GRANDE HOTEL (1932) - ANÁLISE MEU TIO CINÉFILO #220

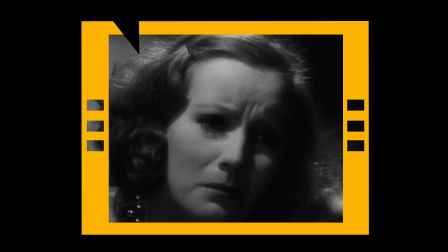A atriz mais famosa desse elenco é, disparadamente, Greta Garbo.
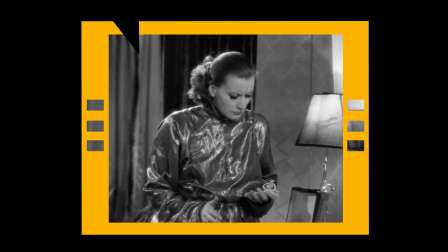Sueca de nascimento,
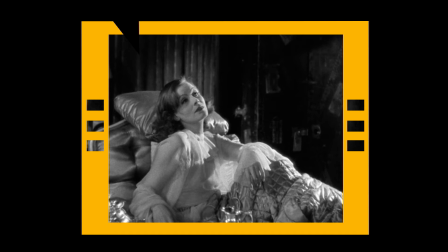ela era um dos nomes mais populares do cinema mundial nesse período e vinha de uma indicação ao Oscar na cerimônia relativa aos anos de
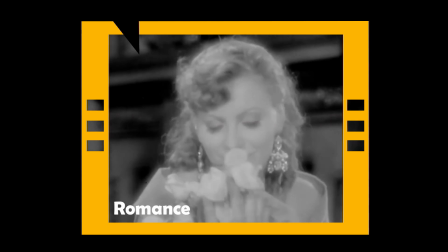1929 e 1930 pelos filmes Romance e Anna Christie.
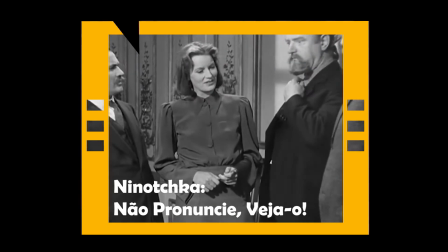A transição para o cinema falado, no entanto, não foi das mais felizes para ela,
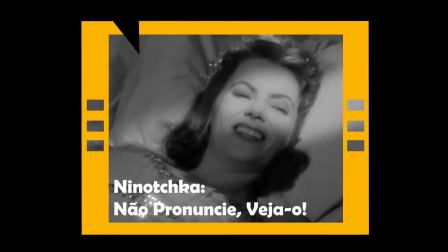sendo que um dos papéis mais bem avaliados da carreira após essa transição foi por Ninotica, Não Pronuncie, Veja-o, de
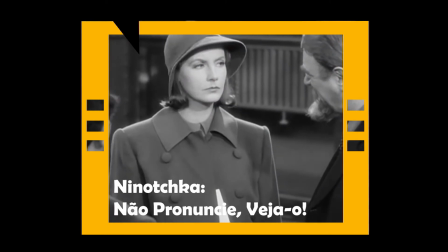1939, uma comédia de Ernst Lubitsch.
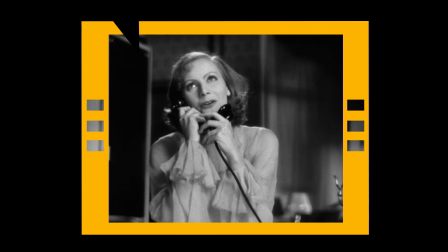Aqui ela interpreta um papel que flerta entre o cômico e o dramático de uma bailarina russa chamada Krusinskaya,
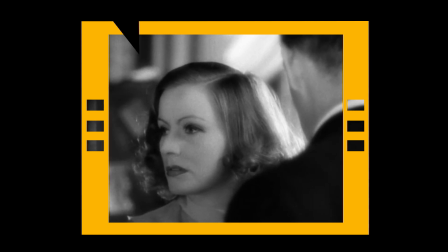que muitos relacionam à própria atriz, talentosa e magnética, mas também altamente reservada.
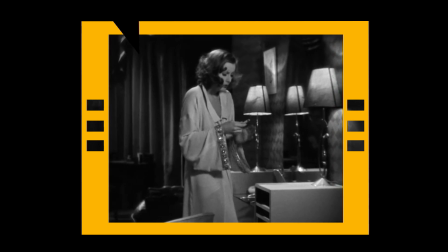Garbo raramente ia a festas e lançamentos e quase nunca deu entrevistas. Até por isso, uma das frases mais conhecidas do filme ficou eternizada na boca dela, quase que como um desabafo autobiográfico.
I want to be alone.
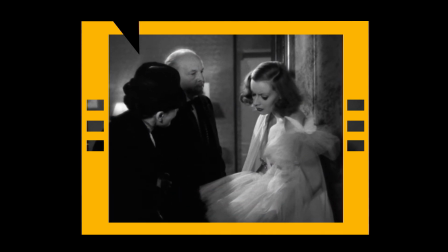Where have you been? I suppose I can cancel the Vienna contract? I just want to be alone.
A direção dos trabalhos foi de Edmund Golding,
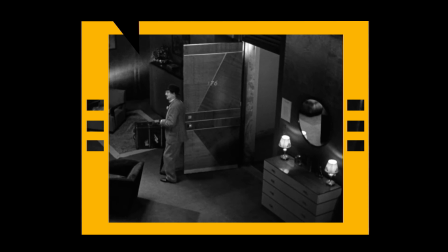e é preciso registrar que são encontradas várias soluções narrativas muito interessantes para não deixar a história cair na mesmice,
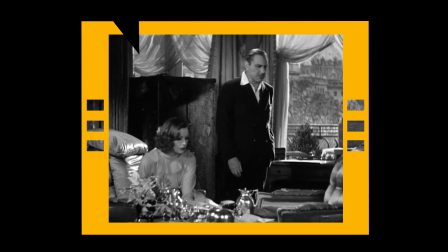até porque a gente tem um cenário espacialmente limitado.
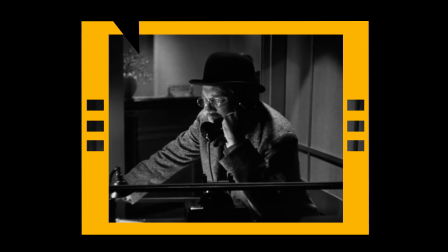Logo na sequência de abertura, a gente tem uma rápida montagem de apresentação dos personagens,
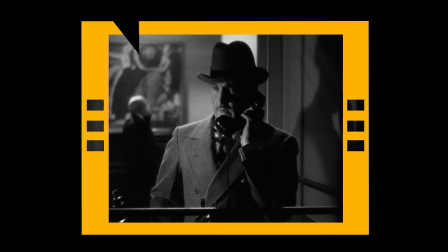que deixa o espectador a par das histórias a partir de ligações telefônicas.
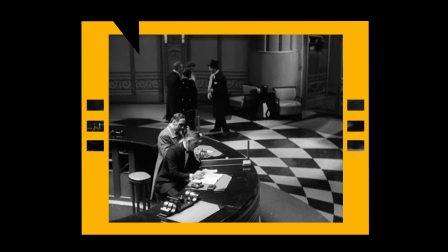Mais à frente, planos sequência do lobby do hotel não deixam a decupagem cair na
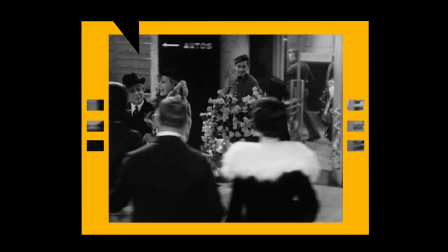mesmice dos planos e contraplanos e ainda reforçam o vai e vem das pessoas por aquele ambiente.
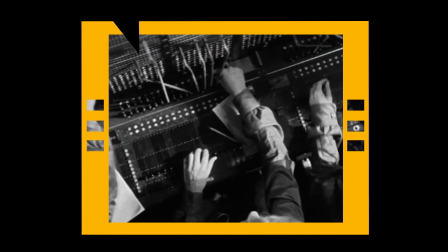E as transições narrativas com os movimentos de câmera nas telefonistas também me parecem bem modernas para o período.
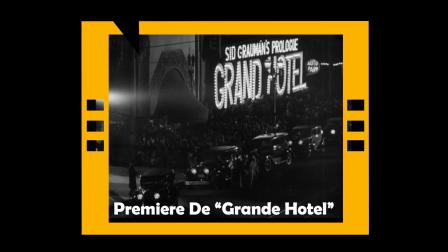A estreia do filme foi um dos maiores eventos que Hollywood já viu,
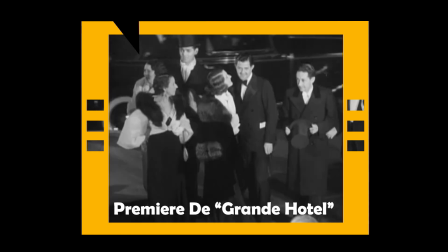organizado com pompa e circunstância pela MGM no Grauman's Chinese Theater,
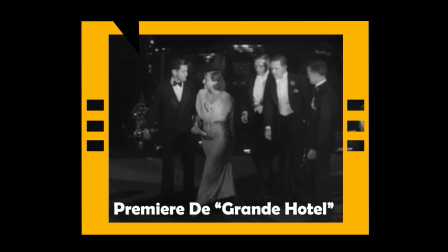e com a presença de grandes nomes da época, incluindo o chefão do estúdio,
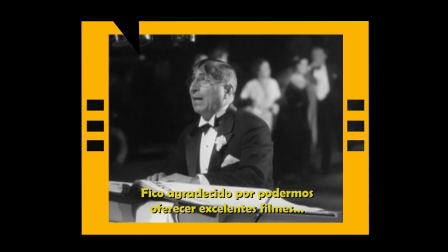Louis B. Mayer.
I'm thankful that we can supply what we consider fine pictures.
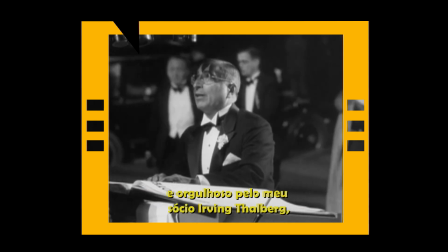Proud of my associate Irving Thalberg, who was able to make this picture himself.
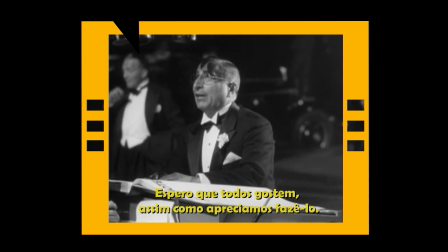And I hope you'll all enjoy it. As it gave us a thrill to make.
Grande Hotel é sim uma exuberante produção MGM do início da década de 1930,
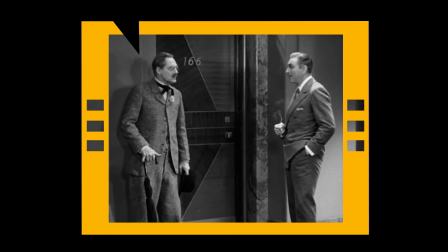mesmo que sendo um filme muito mais de diálogos e situações do que de grandiosidade e complexidade de realização.
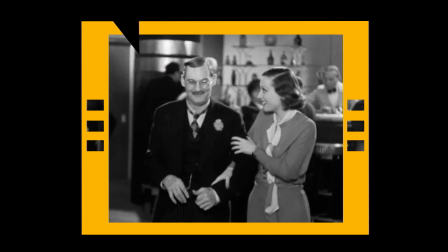A história de sujeitos desconhecidos que cruzam suas trajetórias de forma
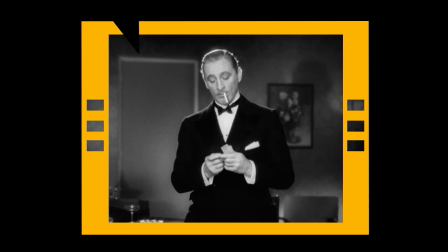aleatória espelhava a vida moderna dos anos 1920,
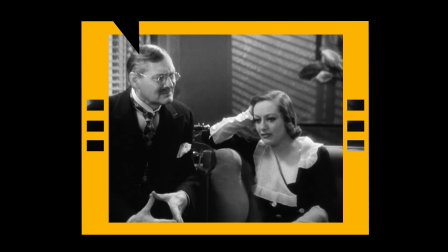refletida agora em uma sociedade à beira de mais um grave conflito mundial. Um texto inteligente e bem amarrado que também se tornou um enorme sucesso popular, vencedor do Oscar, e que só não tem hoje uma reputação melhor pelo compreensível envelhecimento de alguns dos seus maiores méritos.
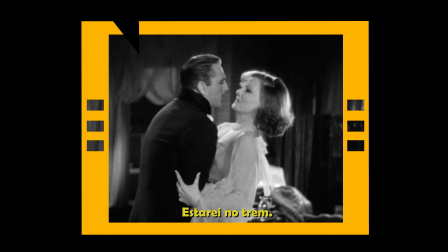I'll be on the train.
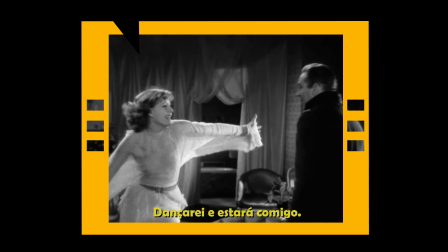Oh, I shall dance and you'll be with me. Then we'll go to Tremezzo.
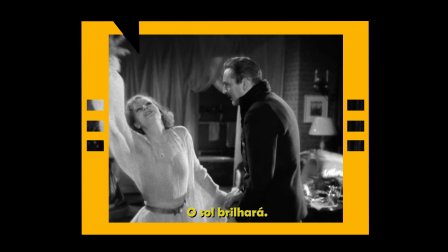I have a villa there. The sun will shine. I'll take a vacation.
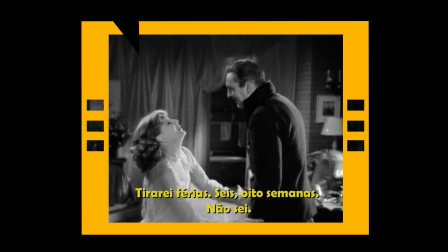6 weeks, 8 weeks, I don't know. We'll be happy and lazy.
E agora eu queria saber de você aí que está me acompanhando nesse vídeo. Qual é a sua opinião sobre Grande Hotel? Você gosta dele? Acha que funciona até os dias de hoje? Ou realmente ele envelheceu um pouquinho demais nesses quase 90 anos? Deixa a sua opinião aqui embaixo, no espaço dedicado para isso. Também não esquece de curtir, compartilhar esse material, se inscrever no canal e ativar as notificações no sininho.